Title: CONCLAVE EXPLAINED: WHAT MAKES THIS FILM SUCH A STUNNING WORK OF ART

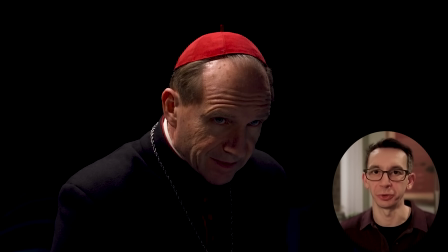(8:19)
He doesn't just have the weight of the conclave on his shoulders. He has the weight of the future of billions of people.
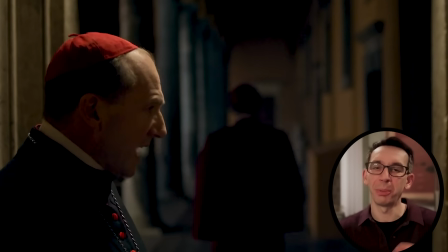(8:25)
And you can see him battling through all the politics, attacks, cynics, the turmoil.
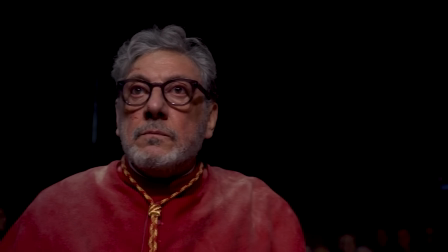(8:30) Who fights these animals?
Often without even having to say a word.
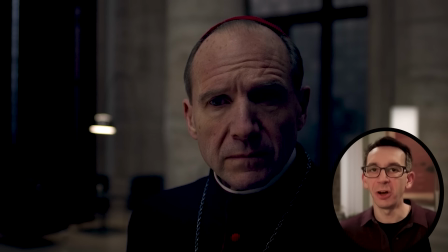(8:35)
All that weight and pressure he faces is often just conveyed with a look on his face over and over again,
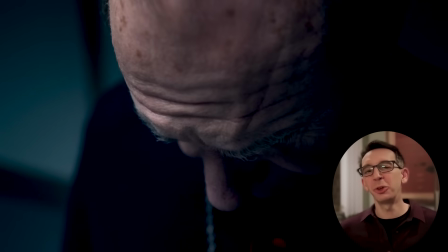(8:41)
with piercing eyes so focused you can look right into his soul. Or at times you don't even see his eyes, and there's still a universe of intense drama and emotion.
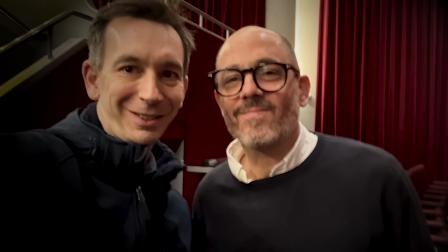(8:49)
I was talking to Edward Berger, the director, yes, the man himself, and he was telling me that the biggest surprise to him during the shoot was the power of Fiennes' face.
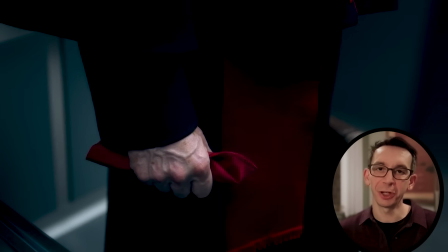(8:58)
You can feel the pressure he's constantly under,
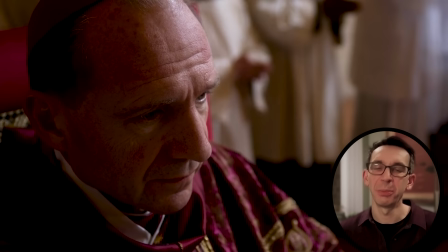(9:00)
but you can also feel that he has the strength and wisdom to make the right choices to guide centuries of precedent into a new era.
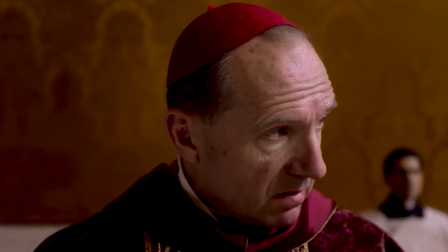(9:07) Let us pray that God will grant us a pope who doubts.
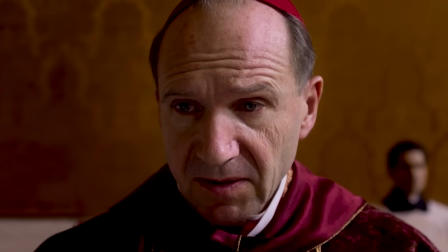(9:12) And let him grant us a pope who sins and asks for forgiveness and who carries on.
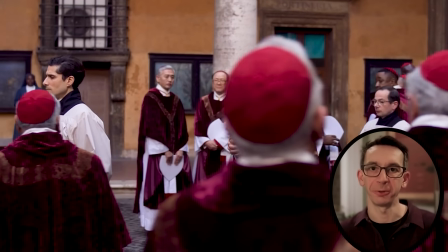(9:20)
Ralph Fiennes' character embodies the Catholic Church itself, and he does it masterfully, often with just his presence.
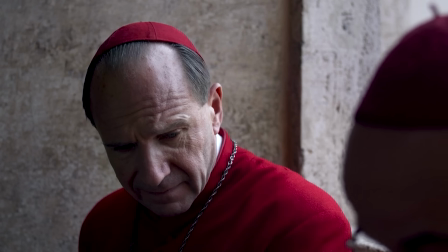(9:27) You are steering this conclave. Exactly where, I do not know. But that firm hand of yours has its admirers.
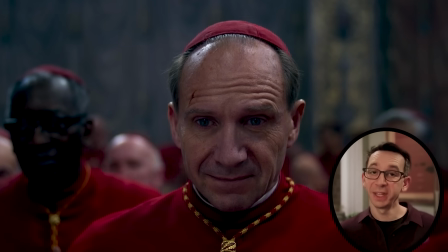(9:35)
Very few people can do what Fiennes did in this movie. And in the end, which I won't totally spoil, they do choose a modern way forward. It's a new era for the church, one that is more inclusive of women in higher roles.
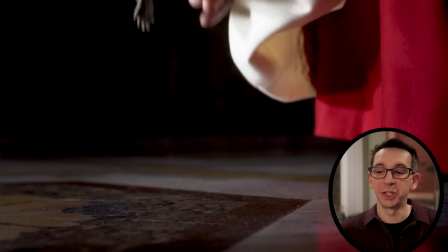(9:48)
You can see the obvious symbolism here of Cardinal Lawrence taking an ancient animal inhabiting the church and putting it back in its place.
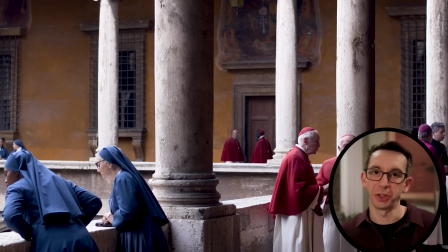(9:55)
There are now beautiful, open, light, wide shots, and the final shot of the film is meant to give women their moment.
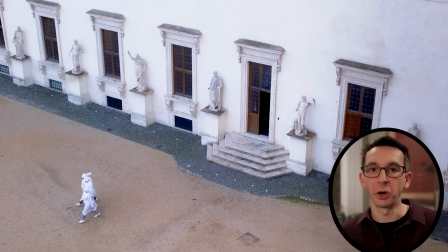(10:03)
It's a poetic story that starts in a dark and turbulent place and ends in lightness. Finally, I will say, I asked Berger about how he came up with that opening shot, and he said that he was passing through the tunnel on his way to the Vatican, and he thought to himself, this is a place where Cardinal Lawrence would be. So it was the director's way of establishing his lead character, perhaps as a gritty, blue-collar guy.
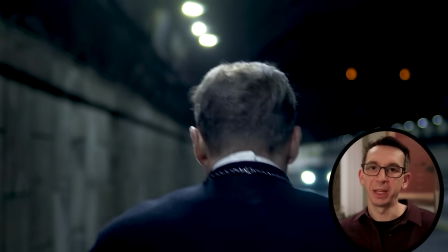(10:28)
But it was also the story of the film, a dark, enclosed space with only God watching, represented by those overhead lights.
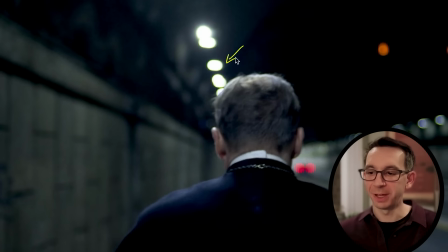(10:36)
Look, they had the same overhead lighting effects just like inside the Sistine Chapel when they were voting.
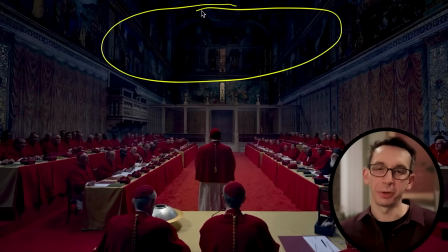(10:41)
And those lights were surrounded by the vast darkness of doubt. And I just love how the main character arc and the story work together seamlessly. It's a work of modern art, perfectly chiseled one frame at a time.
La iglesia no es el pasado.
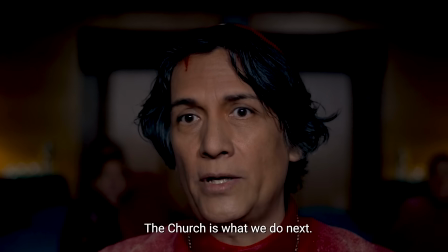(10:59) La iglesia es lo que hagamos en adelante.
What's next from me is another awesome episode. And if you enjoyed this one, please subscribe to my channel so I can keep making more. Thank you.